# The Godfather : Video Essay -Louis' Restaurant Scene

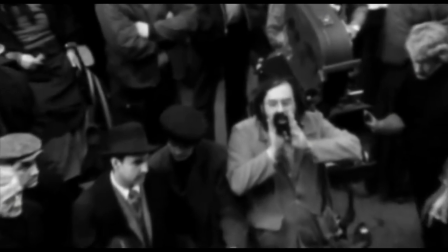The 70s was a period where directors had more power and prestige to expose the hypocrisy of institutions of power in their films.
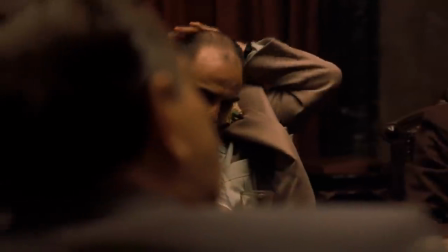The story also suggests that when organised business gets big and is not controlled by the government, it becomes corrupt.
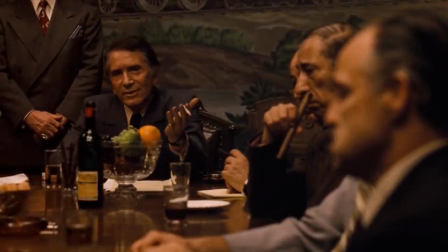If Don Corleone had all the judges and the politicians in New York, then he must share them.
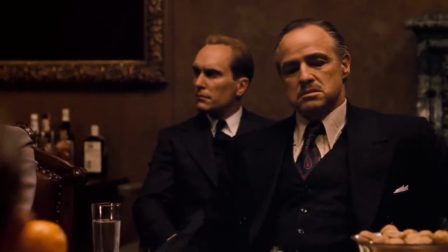It is a reflection of American fantasy, but also a historical reality.
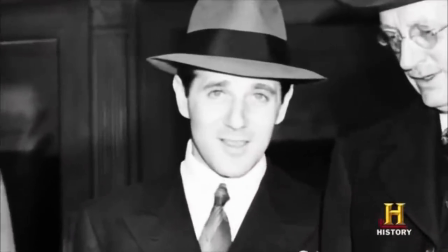In capitalism, morals were often adjusted to fit the needs of a situation, and that is what we see in The Godfather.
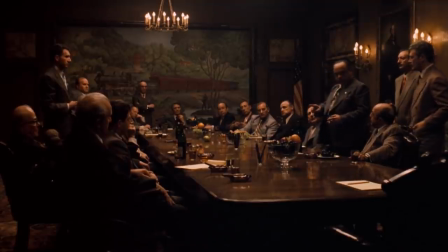I don't want it near schools. I don't want it sold to children. That's an infamia. My city, we would keep the traffic in the dark, people to call it. They're animals anyway, so let them lose their souls.
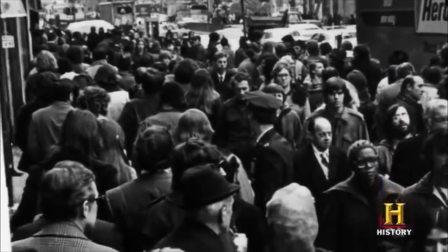When the film was first released, it gave the audience an inside look at the criminal world, not accessible for the average citizens.
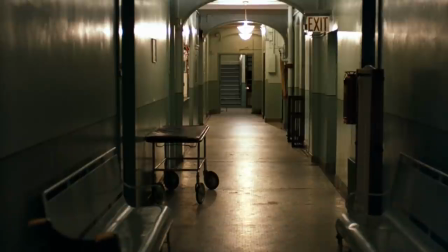Audience were also drawn to the idea of an individual who makes his own destiny, not subjected by the rules of the conventional society.
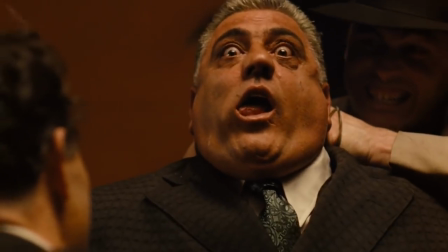These are horrible and dangerous people, yet there is something very attractive and compelling about them that really fascinates the viewer.
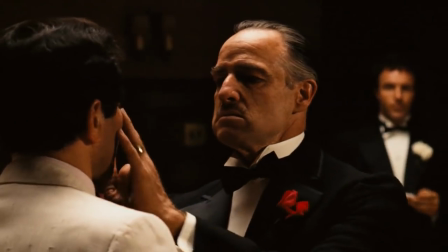Furthermore, the attraction is increased by the strong connection and loyalty between members of the Italian family.
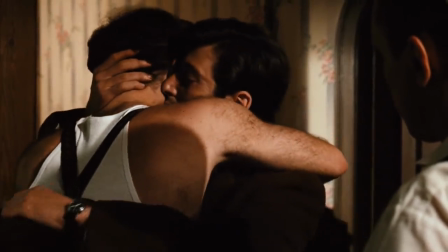The new trend of Mafia movies, the importance of the family and the attraction to criminality and evil, make the influence of The Godfather incomparable.
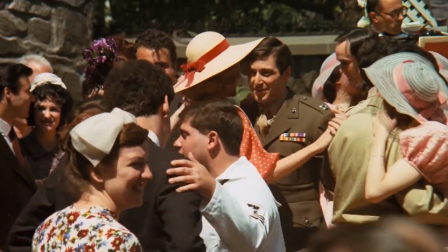Michael, the son that Vito was hoping to save, the man with a glowing military record, has crossed over to the dark side.
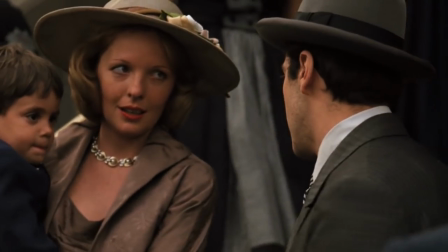What makes The Godfather so ambitious is the thin border between the true-to-life gloom of Italian-American family and the power of the moral force.
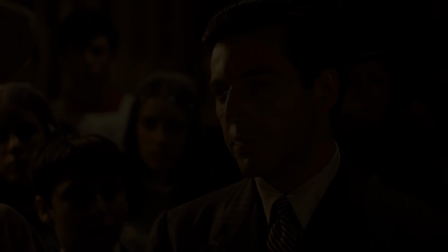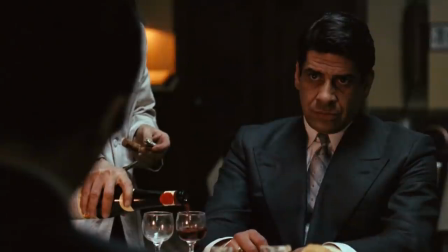Tense moments in the film have one thing in common. All of them play with the audience's expectations.
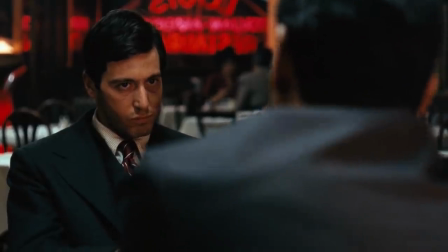They invoke both curiosity and fear by giving a feeling that something horrible or exciting is about to occur,
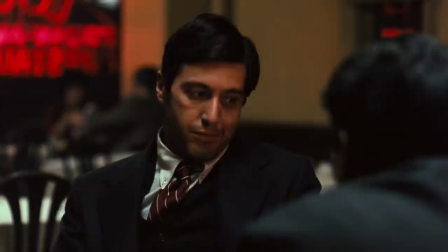without offering an immediate confirmation. The audience is left with questions and must wait in that state of anticipation.
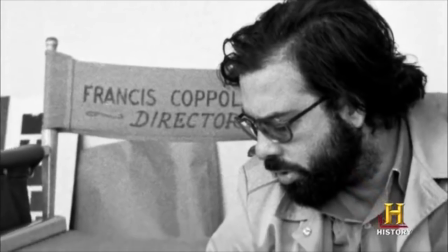Filmmakers use editing to help create that state of expectation.
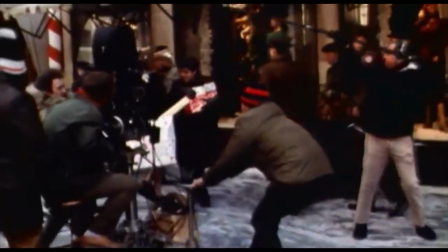The mastery of the duration and order of the shots give the filmmaker plenty of opportunities to bring the audience to the edge of their seats.
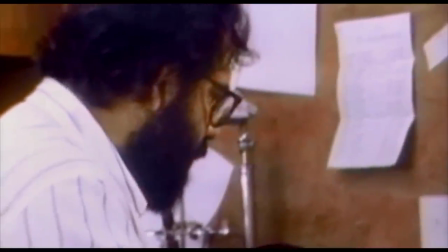Rhythmic editing refers to the technique in which the shots are assembled to a certain rhythm.
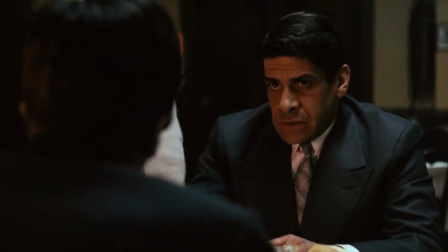Rhythms in general are predictable. When a tempo is introduced, the audience will begin to think what is about to happen.
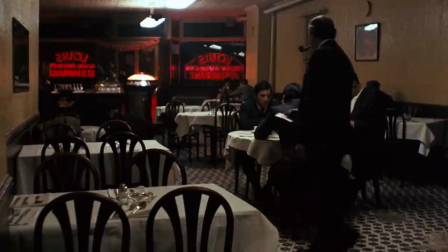As the rhythm picks up the tempo, the viewer will be more expectant. There's an in-built relationship between the story itself and how to tell a story and the rhythm with which you tell it. And editing is certainly 70% about rhythm and what you are showing and the rate at which you show it.
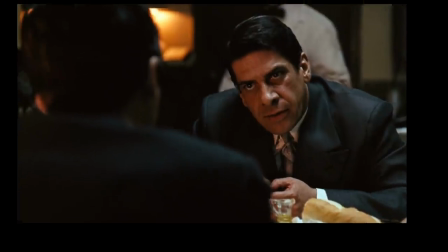Consider the scene in which Michael talks to Solonzo. To make it simpler, let's just focus on the duration and order of the shots.
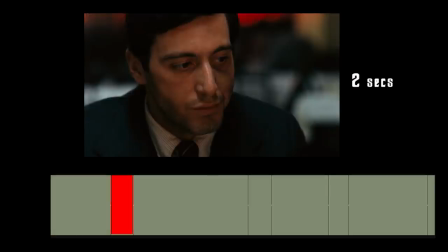Notice the pattern that appears. There is a long take, followed by a short take, followed by a long take, and a short take again.
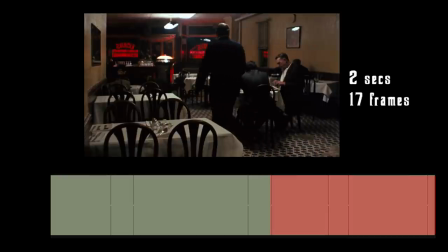This pattern is used repeatedly in this scene. The duration of the shot varies according to the time needed for the audience to feel the emotion.
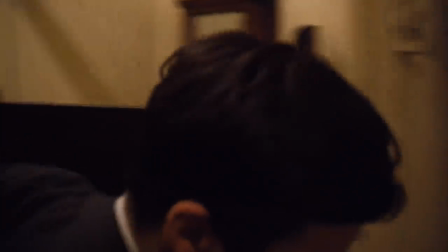In this scene, Michael is going to the restroom.
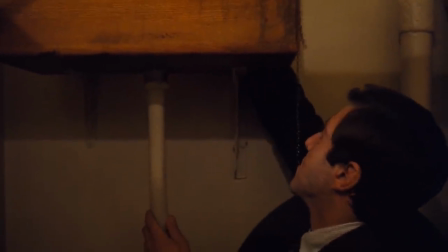We intercut between the two scenes happening simultaneously, one showing Michael looking for a gun in the restroom,
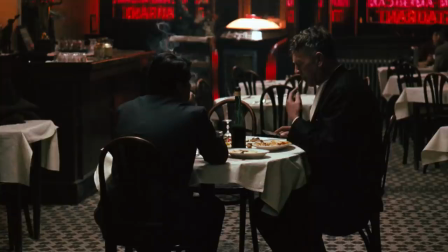and the second one showing the faces of the characters as to wait for Michael to come back.
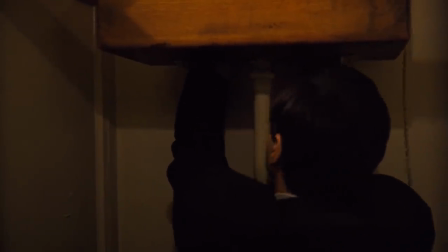By intercutting those two scenes together, audiences understand psychologically that Michael will be in trouble if he takes any longer.
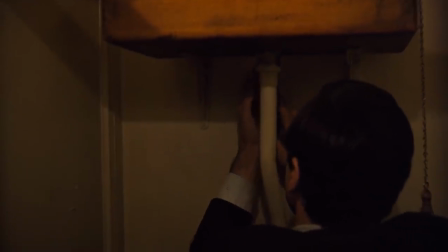The viewer becomes emotionally connected to the character by hoping he finds it and gets out of the restroom.
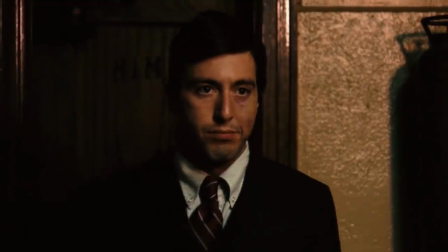Eventually the connection between the events is revealed and the tension is released. Here is the example of the slow shot where tension is built up.
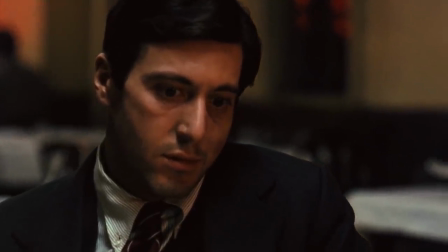The camera stays on Michael and slowly tracks on him. Because the camera is moving closer, we have a feeling that it tries to peer into the man's soul.
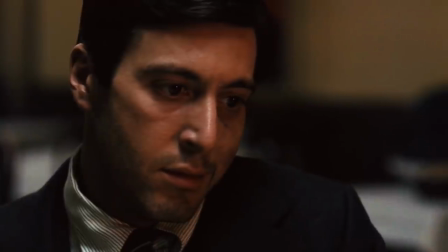We start to question Michael's personality. Is he really the man we thought who he was?
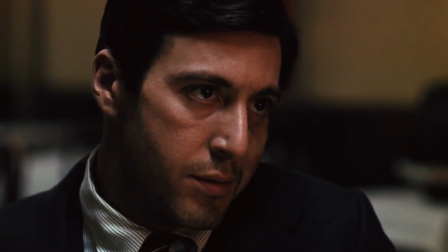It then shortly cuts off by a shock shot, which in this instance is Solonza getting executed.
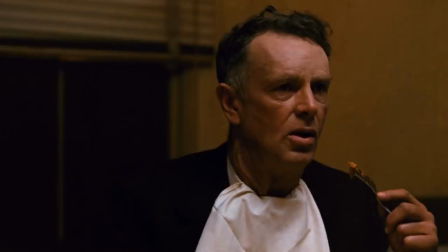The scene is followed by a reaction cut, which in this instance is Captain McCloskey.
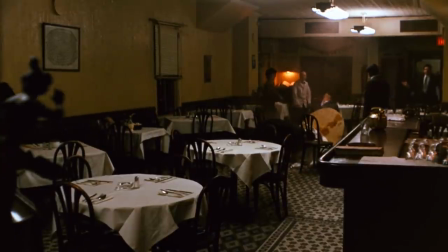The action is concluded by the revelation shot, which is the wide-angled view of the restaurant.
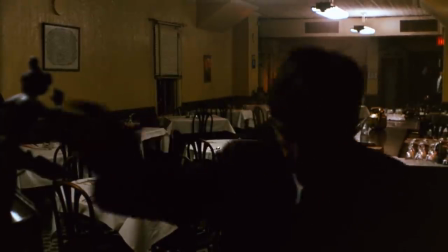That shot acts as a breather after a tense point and lets the audience figure out what has just happened.
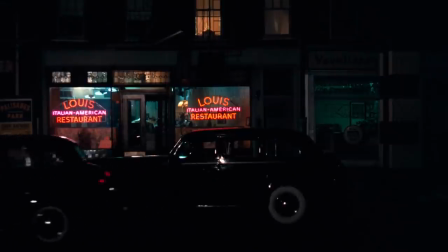Another significant aspect of this scene was the use of close-ups at the right moment of time.
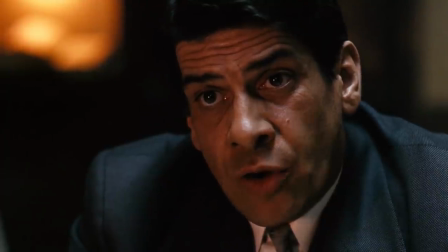Close-ups tend to be valuable if they appear on screen correctly, a very dense atmosphere can be created.
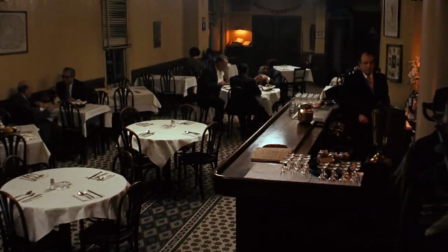Here, for example, we have a long-lasting wide shot of the restaurant. After that, we abruptly cut straight into the close-up of Solonzo.
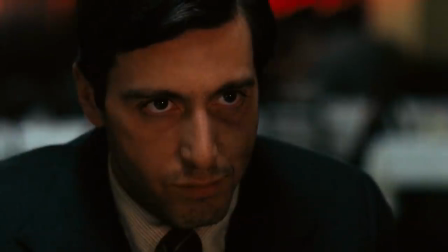This creates a huge impact on the audience,
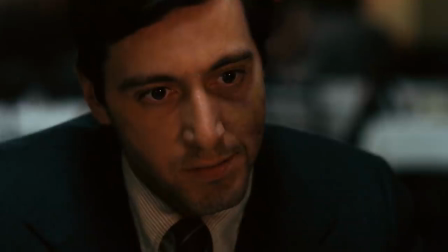as there is an obvious motivation for this cut and the viewer understands that this will shift the story into the new direction.
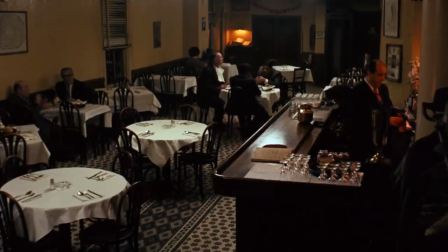The tension eventually drops down and the characters begin to speak in English. The composition of camera expresses the change in atmosphere.
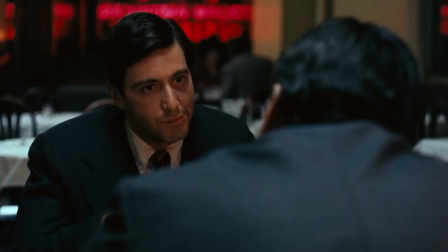We moved from this to that again. Look at which point it happens.
I'm not that clever.
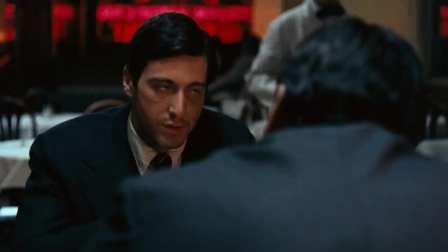All I want is a truce.
The character confirms that he has good intentions, which releases the heaviness of the conversation.
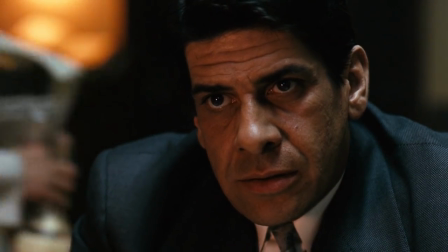Clearly not for long, the reaction shot of Solonzo is on a close-up, which shows the lack of trust between the characters.
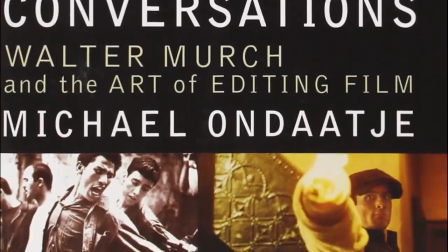The Conversation book by Michael Ondaatje contains a length interview with legendary film and sound editor Walter Murch.
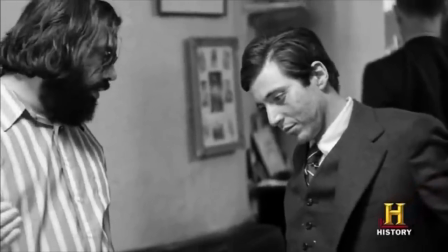The two discuss Coppola's approach to the scene, and I will be quoting deliberately from their insightful interview.
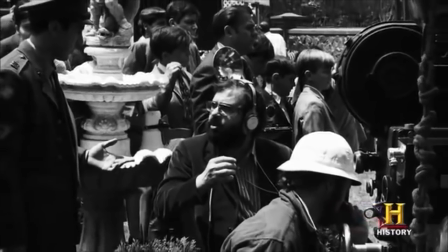The crucial choice that Coppola makes with the sound was to create the tension through exaggeration of key sound effects.
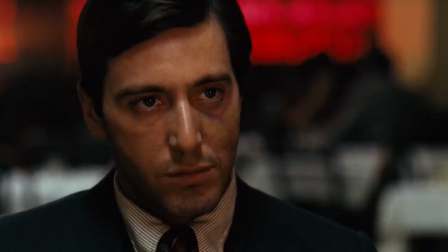For that purpose, an unrealistic layer of sound is used to emphasise the feelings visually.
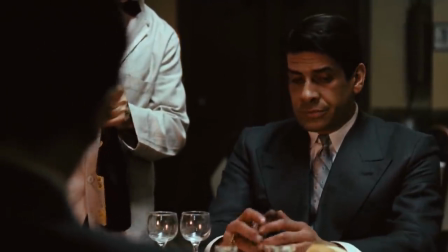The scene begins very quietly. Let's look how the tone of the scene is set up by the very first sound we hear.
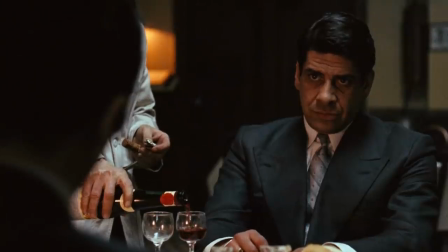The pop of the cork being twisted out of a wine bottle. It is an amplified sound, much louder than anything else that we would hear in the restaurant.
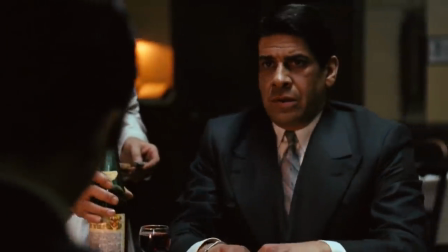Therefore, it sets the tone of the scene. On a subconscious level, the audience is being told to listen carefully.
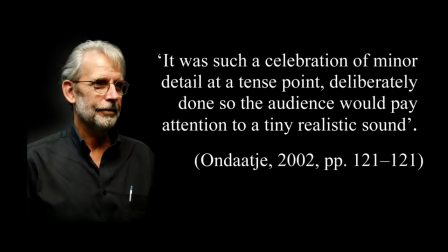As Murch said, it was such a celebration of minor detail at a tense point, deliberately done so the audience would pay attention to a tiny realistic sound.
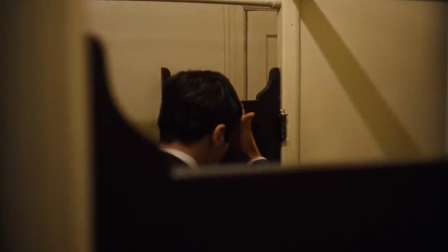When Michael is about to leave the restroom, we hear the sound of a subway train passing by.
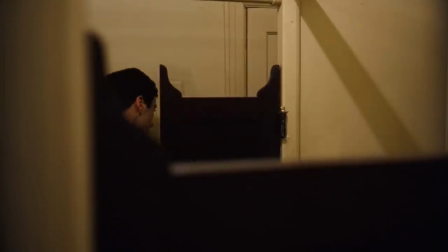Even though we do not see the train, we accept it as part of the natural environment because the location is set in Bronx.
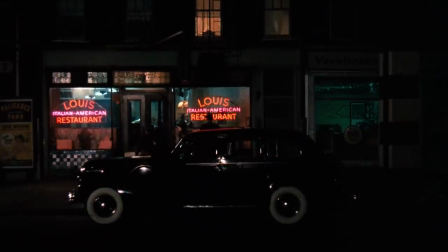So far, the only two sounds Coppola has chosen to emphasise are the popping of the wine cork and the subway train.
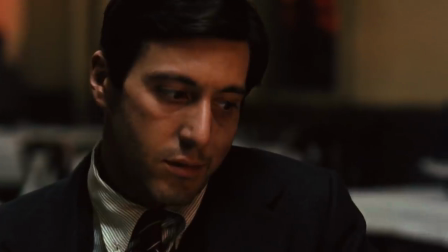Both effects will pay off in the next scene. Once again, we hear the screech of an elevated subway train.
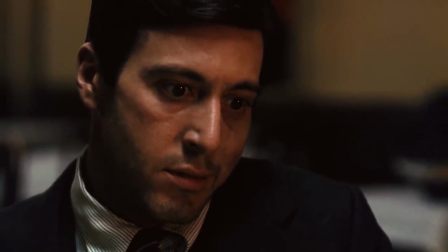The sound is very loud, almost drowning out everything else in the room, which highlights and reflects on Michael's emotional state.
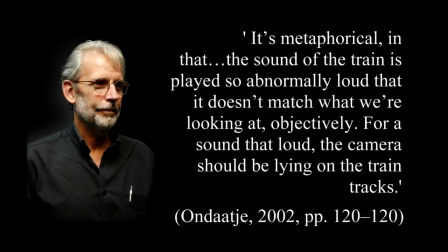Murch explains this choice, if metaphorical, in that the sound of the train is played so abnormally loud that it doesn't match what we're looking at. Objectively, for a sound that loud, the camera should be lying on the train tracks.
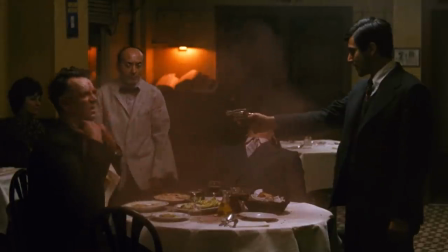That's when Michael unexpectedly stands up and shoots Sellozo and McCluskey, the pop of the gunshots recalling the pop of the earlier wine court,
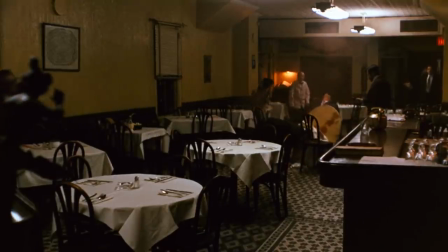almost suggesting that the destiny of these two men was decided already when they first sat in their seats.
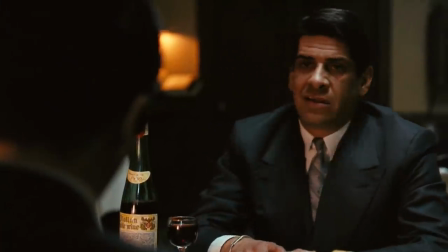When Captain McCluskey eats, Sellozo and Michael start the conversation in Italian.
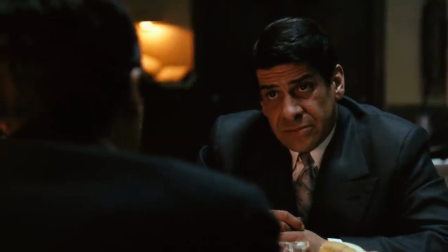The film does not provide subtitles for that lengthy dialogue, so the audience has no idea what they are saying. Murch explains to Ondaatje why Coppola made this choice. It is very bold, even today, to have an extended scene between two main characters in an English-language film speaking another language with no translation.